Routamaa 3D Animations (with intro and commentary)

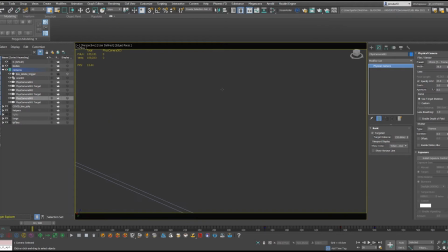443s
All right, scene 2. So this was a coughing man with the message of staying 2 meters or more apart.
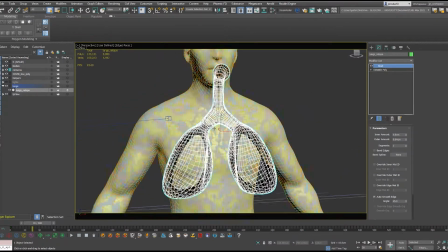450s
So after introducing COVID-19, I wanted to show what the infection process might be like,
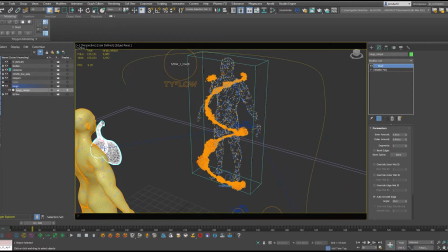458s
especially if you aren't wearing a face mask and are closer than 2 meters to an infected person.
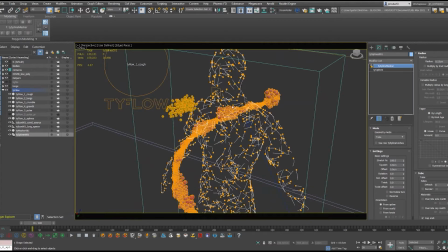465s
So here I have, let's call it an artistic take on an infected person. And with tyFlow, I'm producing the particles that leave him and fill up the next guy's lungs.
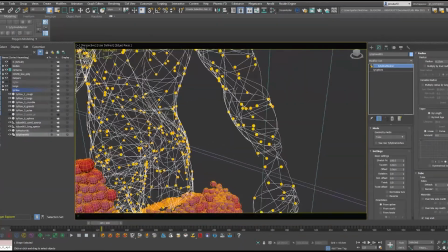475s
I also managed to create a cool effect where the infected man kind of is built or takes shape over the course of the clip.
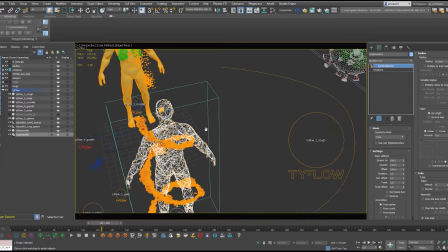484s
Is slowly created with these splines that are led by glowing green dots.
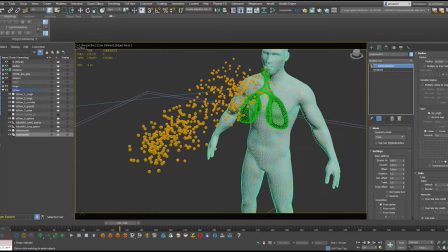488s
And then finally I managed to create an effect on the recipient's skin of kind of an infected looking substance that was spreading.
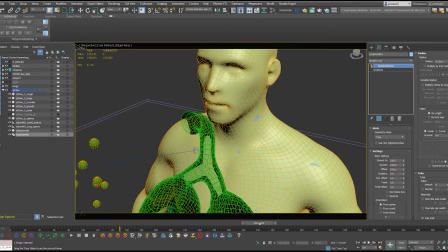496s
Getting infected isn't fun, so for this clip I went for some somber music. Since I was now outputting my work as 2D animations,
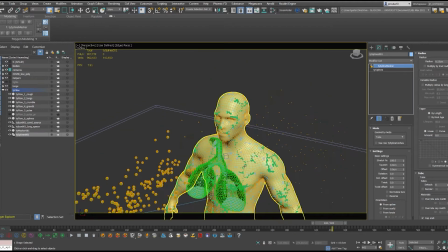505s
it was kind of fun because it gave me a lot more creative freedom in that I could add music and sound effects and, swap between camera angles.
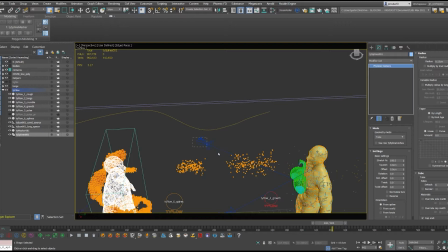513s
And I ended up spending about a week editing these 7 together, and some of them, as you'll see, I had a bit of fun with trying to make them cinematic.
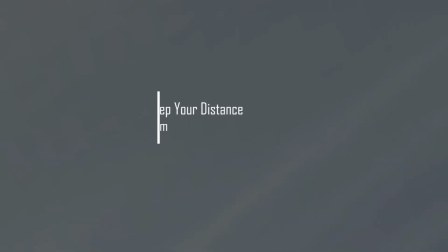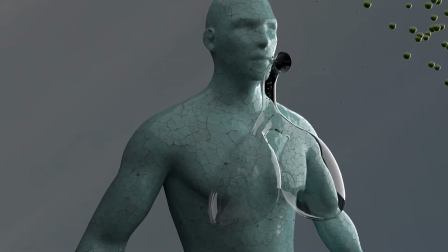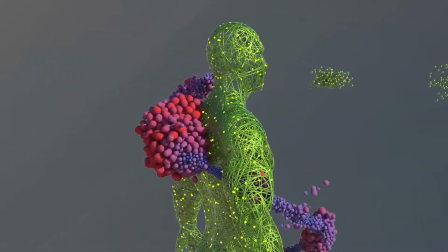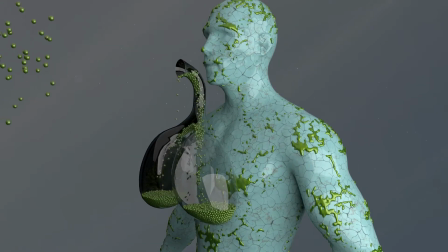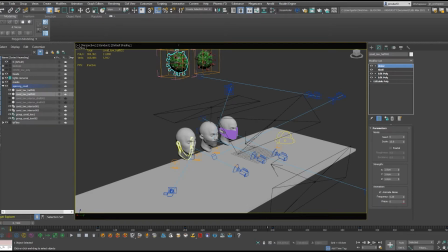578s
Scene 3. Alright, so this is called Wear a Face Mask,
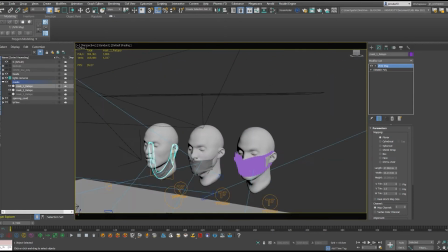583s
and the idea for this scene came about after repeatedly seeing 2 main types of face mask offenders, as I call them.
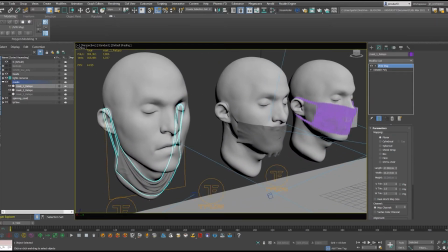590s
So the mask around the neck person, and then the mask not covering the nose type of person.
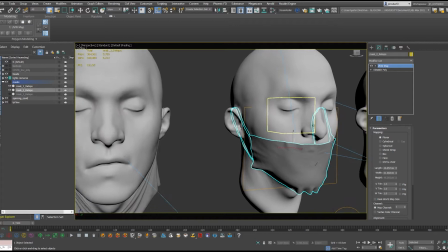596s
Fools, in other words. Now, this was my first experiment with destruction.
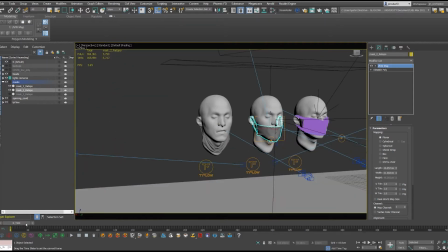601s
I decided on judgment from above, as it were,
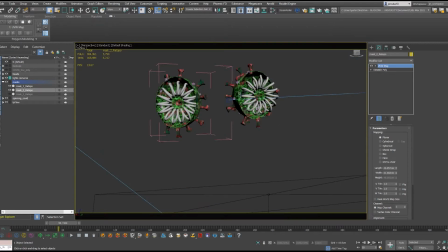604s
with a couple of COVID particles descending on each offender, causing them to fall and shatter.
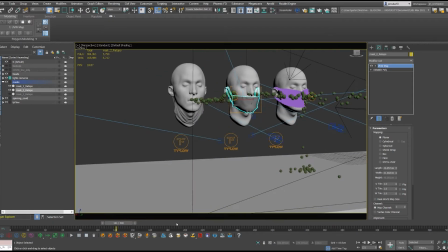611s
I left the face masks in place as the particle is now the new host.